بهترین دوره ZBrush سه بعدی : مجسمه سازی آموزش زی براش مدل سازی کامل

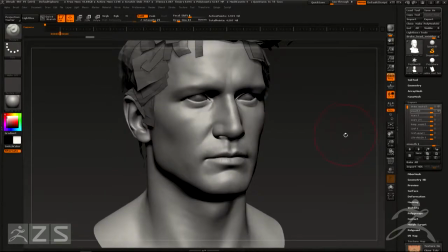And then we will get the shapes from our blend shape artist, which is our riggers.
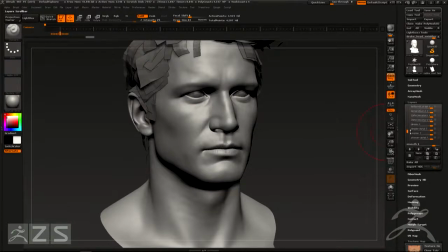So in this case, I have a lot over here, right? This is all his blend shape or his layers.
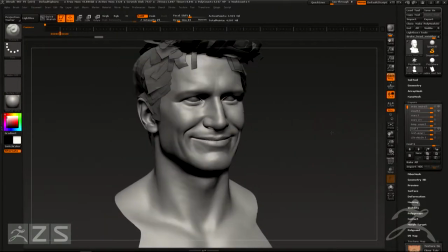So we're talking about, this is what we call a corner puller.
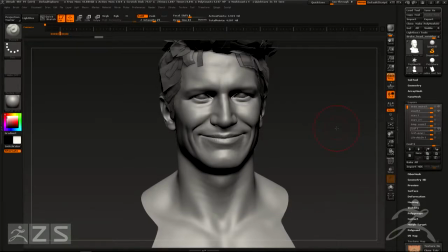Remember, this kind of stuff, we're not trying to do an expression. We're trying to do a shape. So basically, this shape is whenever you can pull your lips apart as much as you can. So a lot of it is like more.
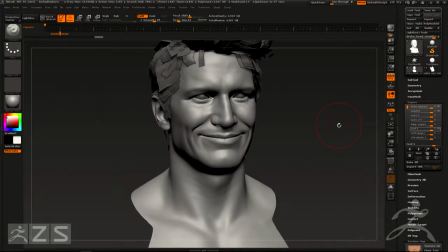I see everyone trying to do it right yeah, now. come on. Right. Yes. A lot of it is very exaggerated.
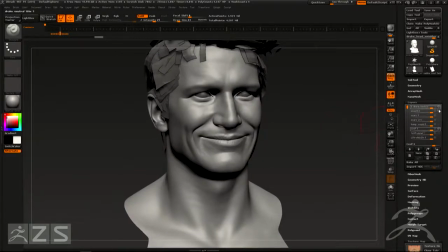So it's not like a smile pose per se. But if I do that, I will have just a pose, and then I will have a scope detail pose on the top of it, just kind of showing.
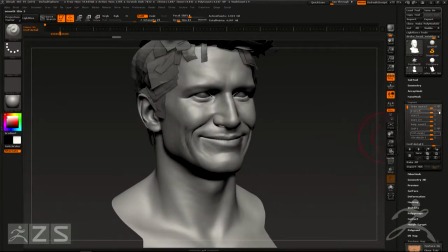So if I turn the detail on,
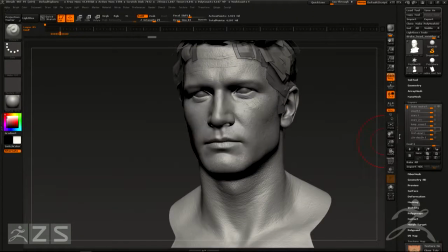this is not a lot, but if we were talking about like nose wrinklers and stuff, so this kind of stuff
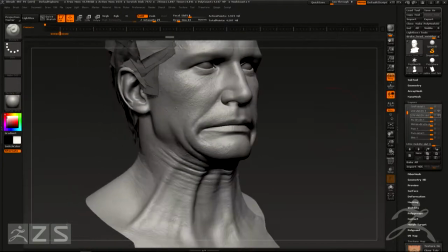will have like a lot of more detail on the top of it. All right.
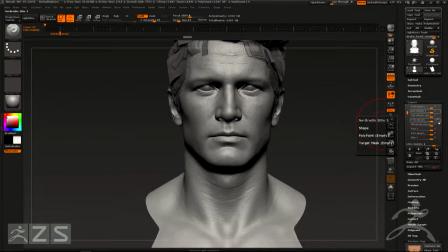And we have nose wrinkler.
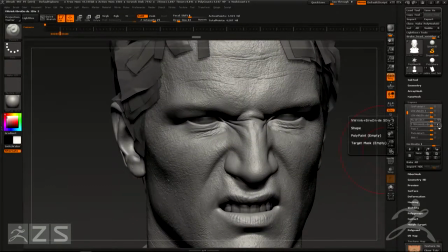And our detail path is like this.
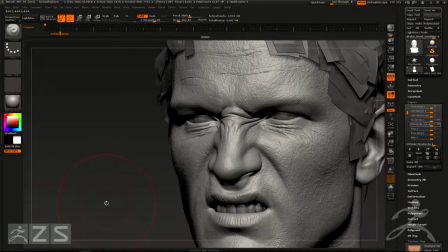So the benefit of separating anything in layers is just if I want to change something,
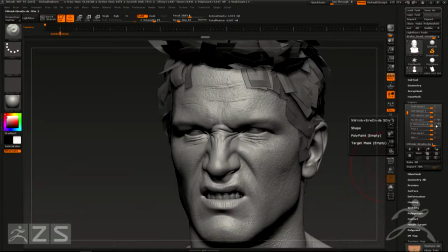I can just add it in this layer, and it will just affect this layer only. It won't change.
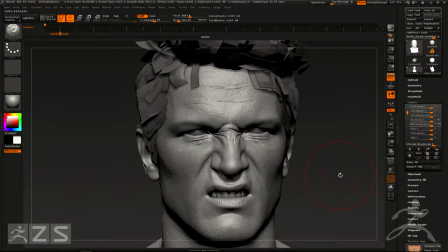A very important part of wrinkle map is whatever we get from riggers, we cannot change the pose or the shapes.
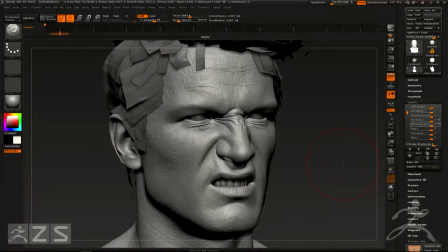We can only adding details and shapes on the top of it.
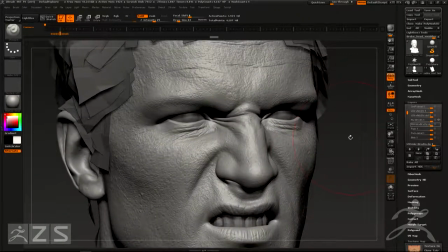So if this is the shape that we're getting, we cannot change all of this.
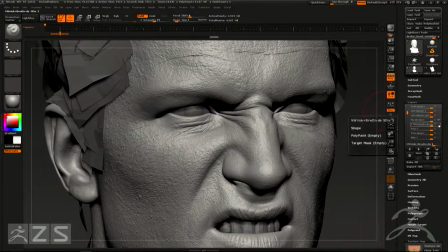All of this have to stay the same. We can only adding detail on the top of it. So that's the other benefit of you separating everything.
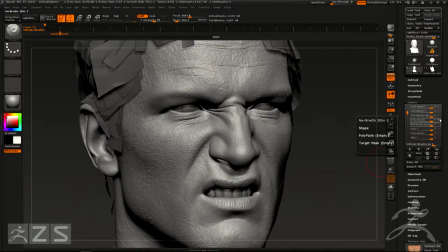And if you guys familiar with Morph Target, it gives you a lot of benefit.
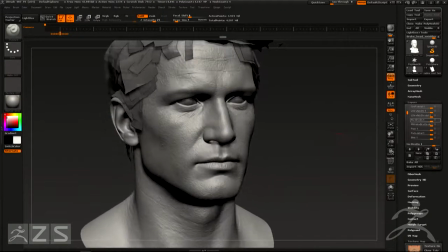No matter what you do, you can just Morph Target back. So we have Parker's over here.
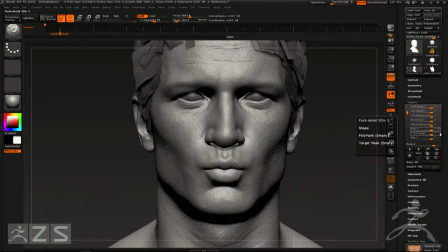So it's a kissing face.
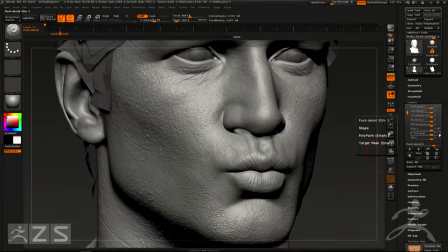And this is something that we do, just putting more details on the top of it so all the features can stand out even more.
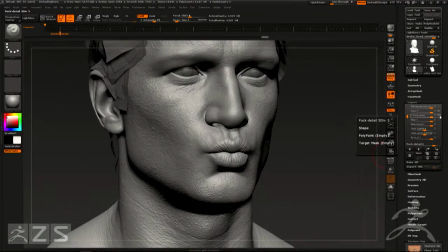And eventually all of this is gonna be baked in normal map. So we have blink, and we have a fix of blink.
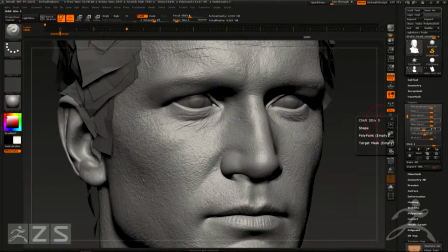And
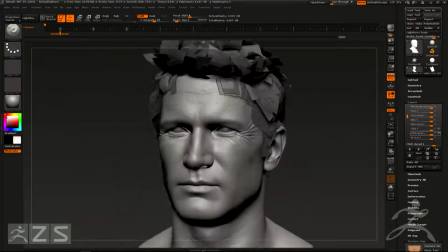yeah, this is the crossfeed. So remember,
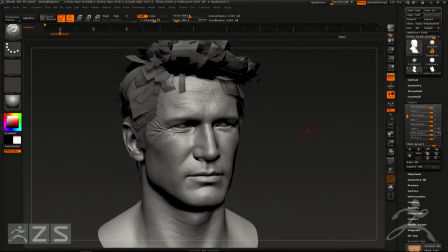this is very exaggerated because a lot of time
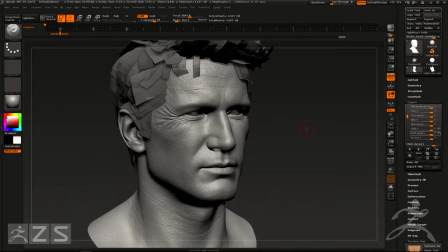when this is actually go into the blend shape phase in game, this is, if we have 0 to 1, this is always 1. But a lot of times in game, the animator will just deal like 0.5,
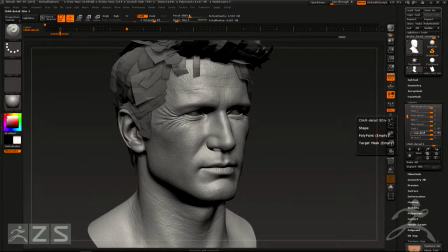0.6, and if that happens, it will be similar to that.
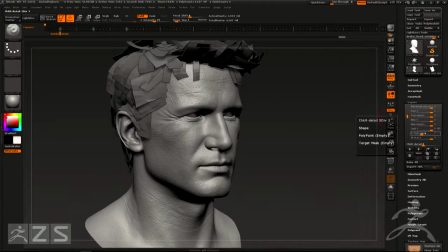So again, that's why we exaggerate things on the top of it. And also, by the time this goes into game, the map, the texture resolution in general gets degraded to a slight, I think for the head, did you have a 2K normal map or 1K for the head? No, it's 1K.
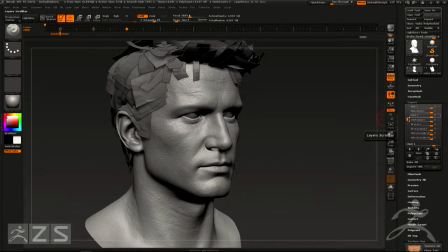1K for the head. So yeah, so the normal maps are also, 1K, and they get down res sometimes.
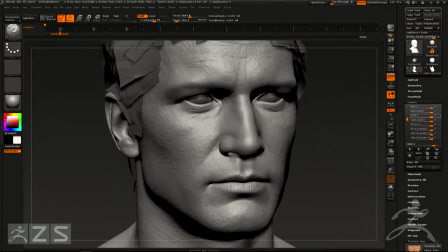Yeah. So it's always better to exaggerate so that you can see it a little. The largest detail map that we have for Drake is 2K in the end.